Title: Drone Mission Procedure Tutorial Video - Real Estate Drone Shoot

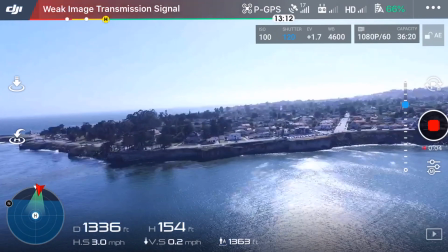(4:15)
Kind of just get this nice wide establishing shot.
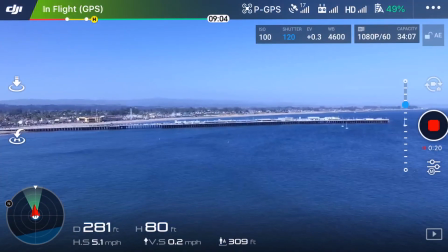(4:23)
So now that we've captured those really nice establishing shots of the ocean and the surrounding areas, we have the drone facing away from the house, out towards the ocean, and it is time to introduce the subject of this video,
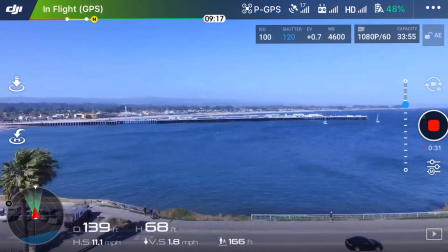(4:35)
which is the property. So in cinematography, this is called the reveal shot.
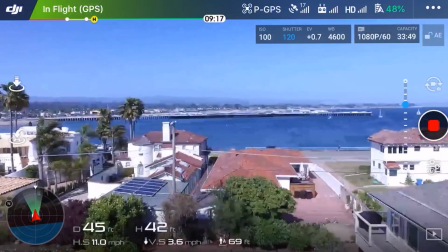(4:39)
For this one, since it's so close to the ocean, I just wanted to get a really nice backward shot flying back from the ocean of the house.
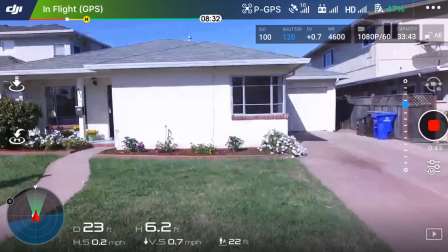(4:47)
There it is, it comes into the picture, and that's the house for sale. That's the reveal shot. So I generally feel like shooting things straight on does not look as interesting as when you shoot things at an angle.
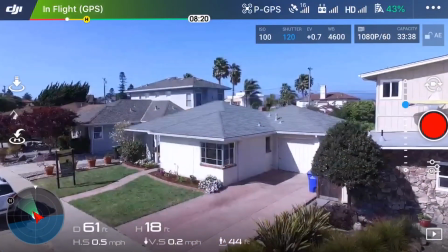(4:57)
So in this case, I've got the house framed up at an angle. I'm going to hit the record button.
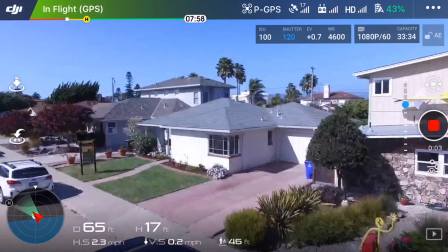(5:03)
I'm just going to kind of maybe like pull back a little bit, I'm gonna go forward a little bit.
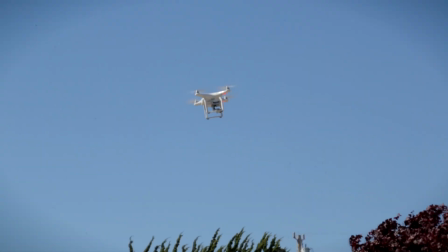(5:14)
Then maybe I'll bring it over, get from the other side. Same thing, I'm gonna go forward a bit.
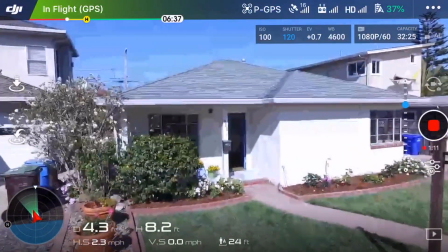(5:19)
I'm gonna go backward a bit. And it's really windy. We're just gonna try and keep it as smooth as possible.
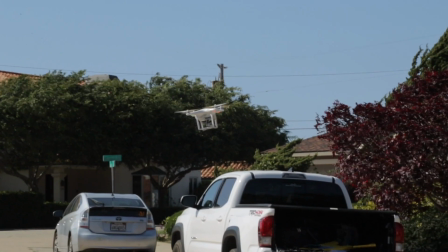(5:26)
Another thing we like to do here is I usually just like to do like a nice little rise where you can see the surroundings.
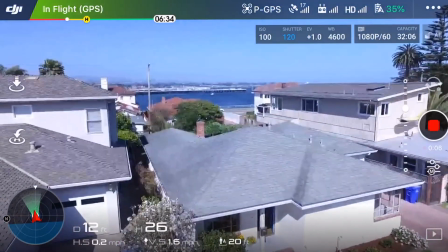(5:34)
If you saw our last video, we talked about the rule of thirds. We're trying to keep that horizon in the top third.
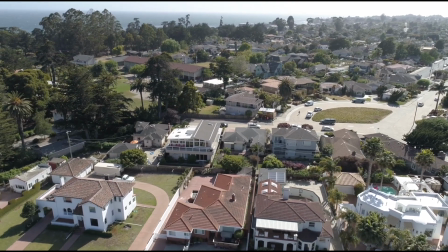(5:45)
So now we're getting a nice high orbit shot of the property in relation to the other houses on the block.
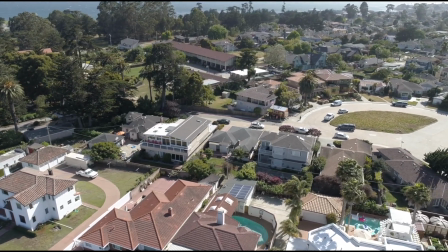(5:51)
When you're doing these kinds of real estate promo videos, you just really want to get as much variety as you possibly can with the shots.
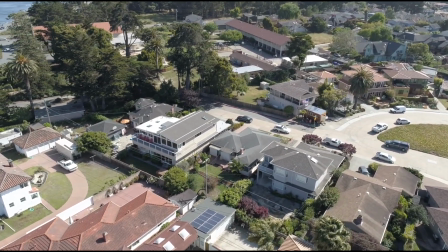(5:58)
So forward, backward, low, high, orbit left, orbit right, far, close, that kind of stuff.
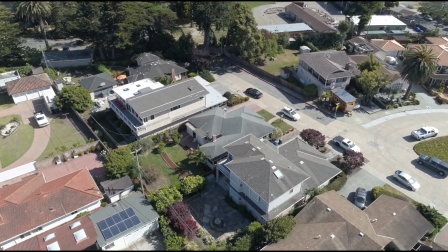(6:04)
You might end up using it, you might not, but it's better to have it and not need it than need it and not have it. One thing that this drone does really well, in addition to flying, is it works really well as just a walking gimbal. So we're gonna do a shot that you see in a lot of real estate videos, the quintessential opening the door shot, where you have somebody inside opening the door, you walk through with the drone.
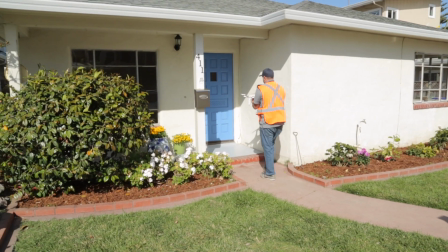(6:28)
So I'm gonna show you what that looks like right now. So the key to this shot is just being really smooth about how you walk.
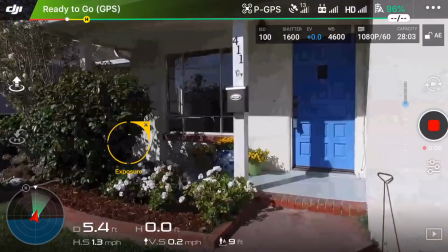(6:33)
Basically heel toe, heel toe. Here's a shot of what it looks like from the actual drone footage.
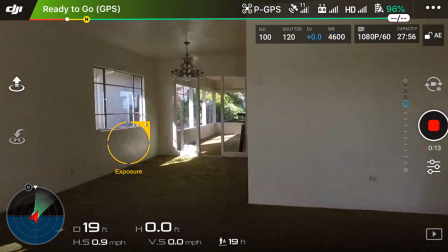(6:39)
You can see the door opens really smooth, and it just makes kind of a nice segue from outside shots to inside shots if your video is going to include those. Okay, so we've pretty much completed filming at the property with the drone. The last thing I want to do is I want to go around with either a ground camera, or in this case, I'm going to use my iPhone 8 Plus because it's got a pretty good camera on it. And I actually just want to grab a couple, close-up detail shots because it makes a nice B-roll. And also in these videos, it's kind of nice to cut to things like flowers or, a tree blowing in the wind or something like that. In addition to the drone footage, it kind of mixes it up nicely. So let's do that right now. So we finished filming here at the property. Now we're just going to go drive around, do the fun stuff, find some cool stuff to film. I know there probably will be surfers, and there's the boardwalk. The boats are probably out since it's a windy day.
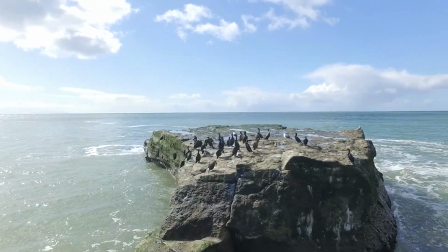(7:33)
So let's go do that. So after being at the property, we went around to film some of the surrounding areas because that is really the highlight of this property.
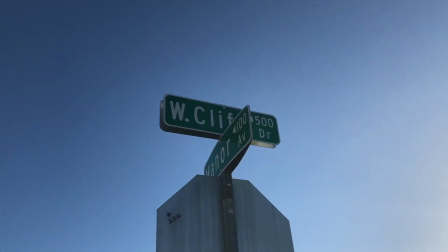(7:41)
So we got like the main beach, we got some street signs and everything, which is always nice if you can throw those in.
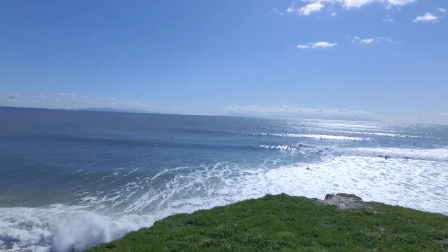(7:47)
We got a statue of a surfer. We got a person surfing. There was a big long wharf there that we got a shot of.
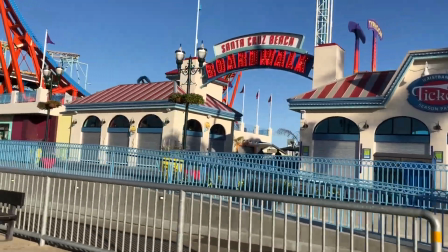(7:55)
There's the world famous Santa Cruz Beach Boardwalk that we held the phone out of the car to get that shot.
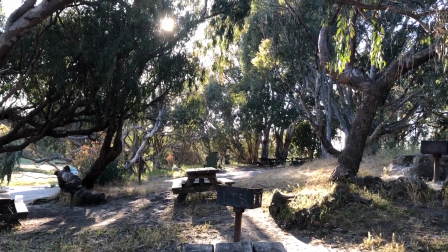(8:00)
We went to a local campground. So we really just tried to feature a bunch of the surrounding areas to augment this video. Okay, so that's a wrap. We finished filming the property. We filmed the surrounding areas. I think we've got a lot of nice footage to put together. A couple closing thoughts I wanted to mention before we close out is one, it's always going to be better to keep it simple when you're filming. Simple shots just look so much better than shots where you try to get too complicated.